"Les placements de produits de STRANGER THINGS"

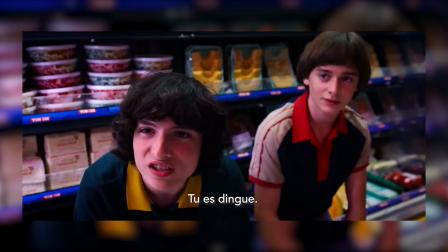8:35 Sûter, bolder. Tu es fou ! Donc, tu préfères l'original ?
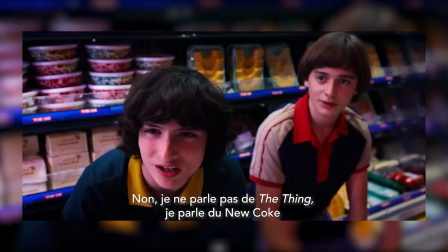8:42 Quoi ? Non, je ne parle pas de la chose, je parle de New Coke. C'est le même concept, mec ?
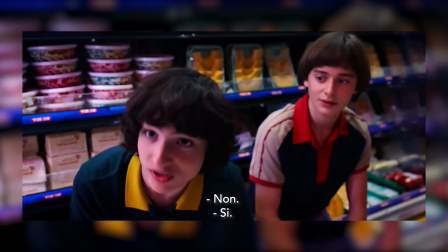8:47 Ah, en fait, ce n'est pas le même concept. C'est le même concept. Non, ce n'est pas. Oui, ce n'est ! Hé !
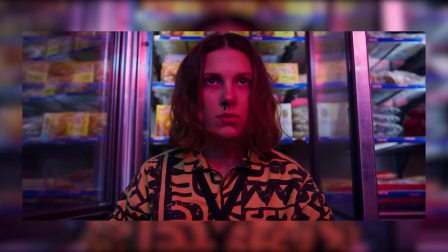8:53 Désolé. Désolé ? Tu l'as trouvé ?
On est d'accord qu'elle apporte rien à l'intrigue, elle fait pas avancer l'histoire, elle explique rien, et pour preuve, j'ai refait le montage sans cette scène.
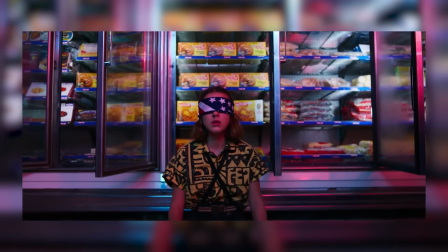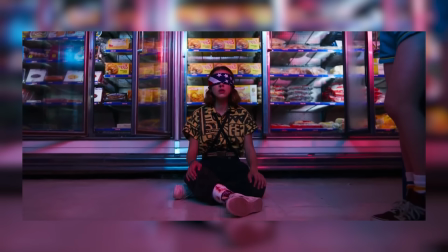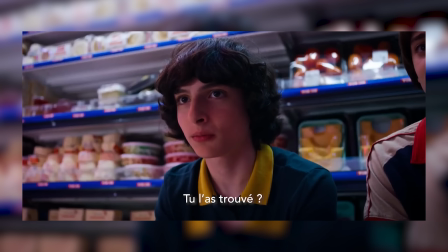On comprend toujours ce qui se passe, et c'est quand même vachement plus efficace. La justification des producteurs, c'est que le placement de produits permet de nous ancrer dans le réel, de nous faire revivre les années 80 en utilisant des marques connues, existantes, présentées dans leur design de l'époque.
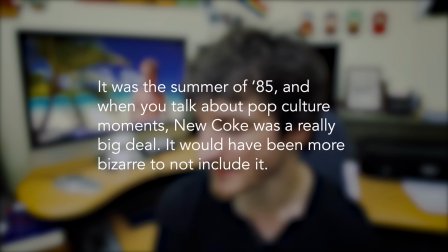9:36 Pour la scène de Lucas, les scénaristes ont même précisé, c'était l'été 85. Et quand on parle de moments de pop culture, New Coke, c'était un sacré truc. Et il aurait été bizarre de ne pas l'inclure. Bon, ils ont pas dit sacré truc, mais big deal. Alors, juste pour replacer dans le contexte, le New Coke, ça a été un des plus gros plantages de la marque. Ils l'ont sorti dans les années 85, ok ? Mais c'est resté 77 jours en vente. Ça fait même pas 3 mois. Moi, je pense que c'était surtout une bonne occasion pour ressortir une édition limitée de 50 000 canettes. Alors, j'ai même trouvé un pack avec deux canettes et deux bouteilles à 20 dollars. Et pour info, c'est 50 centimes, une canette de coca classique. Ça m'énerve, ça ! Ah ! Ah, putain, ça me fait ça tout le temps. Mais, j'aurais juste une question. Si tous ces placements de produits sont censés nous immerger dans un monde réaliste, et nous faire croire à cet univers, pourquoi Scubaoï est une boutique fictive dans un centre commercial fictif dans une ville qui n'existe pas ?
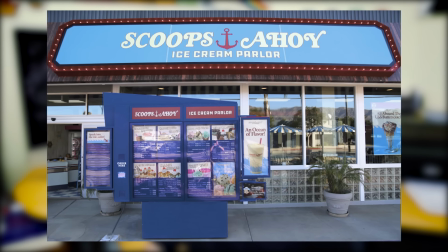10:24 Bon, d'ailleurs, ils en ont profité pour ouvrir des boutiques éphémères Scubaoï. En fait, je pense que c'est aussi l'occasion pour les marques de redorer leur blason. Parce qu'on est quand même dans une époque où on s'inquiète de plus en plus de ce qu'on mange, et de ce qu'on boit, et que toutes les grandes firmes sont entachées de scandales. Ça, on en reparle prochainement. Coca-Cola et les autres essaieraient pas de nous rappeler qu'à une époque, ils étaient cool, parce que Stranger Things, c'est la série parfaite pour ça. Elle s'adresse clairement aux jeunes des années 80-90 qui sommeillent en nous, et qui maintenant ont les moyens de payer.
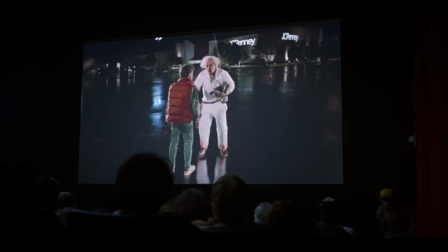10:45 La série nous place dans un écrin de nostalgie en nous présentant de nombreuses références, comme Retour vers le futur, Donjons et Dragons, Metallica, et bien d'autres. Mais ce sont pas les années 80-90 telles quelles, c'est forcément biaisé. On nous donne à voir une représentation esthétisée magnifiée de cette époque. Mais là les marques se fondent dans la pop culture pour être plus facilement acceptées, voire même défendues. On verra comment ça se passe dans la section commentaires. Les producteurs expliquent d'ailleurs le consumérisme dans la série comme un reflet de ces années là. Ces années là ! Hum hum hum hum hum. Je veux la faire. Une consommation décomplexée et enivrante comme le découvre Eleven. Le centre commercial au centre de l'intrigue est d'ailleurs assez ironiquement symbolique de la quantité de placement de produits dans la série.
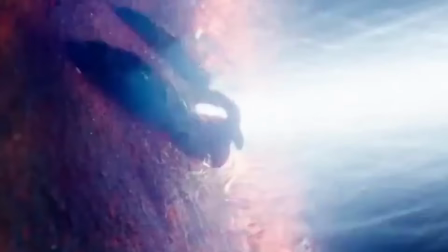11:22 Mais si on peut être émerveillé devant toutes ces belles couleurs et ces néons, Est-ce que ça n'est pas de ces profondeurs qu'est sortie une créature composée de corps humains incapables de nous soumettre à sa volonté ? Ça fait une jolie métaphore du capitalisme. Allez, gardez l'esprit critique et... Oh non non non non !
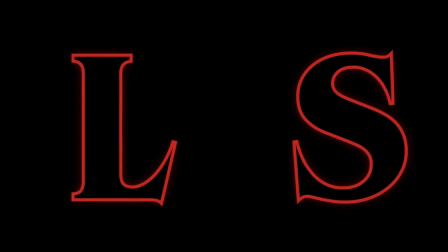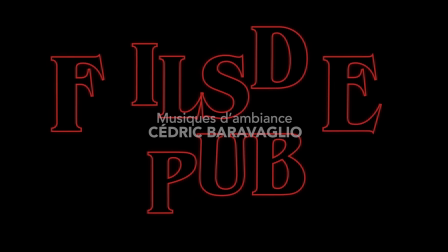Sous-titrage ST' 501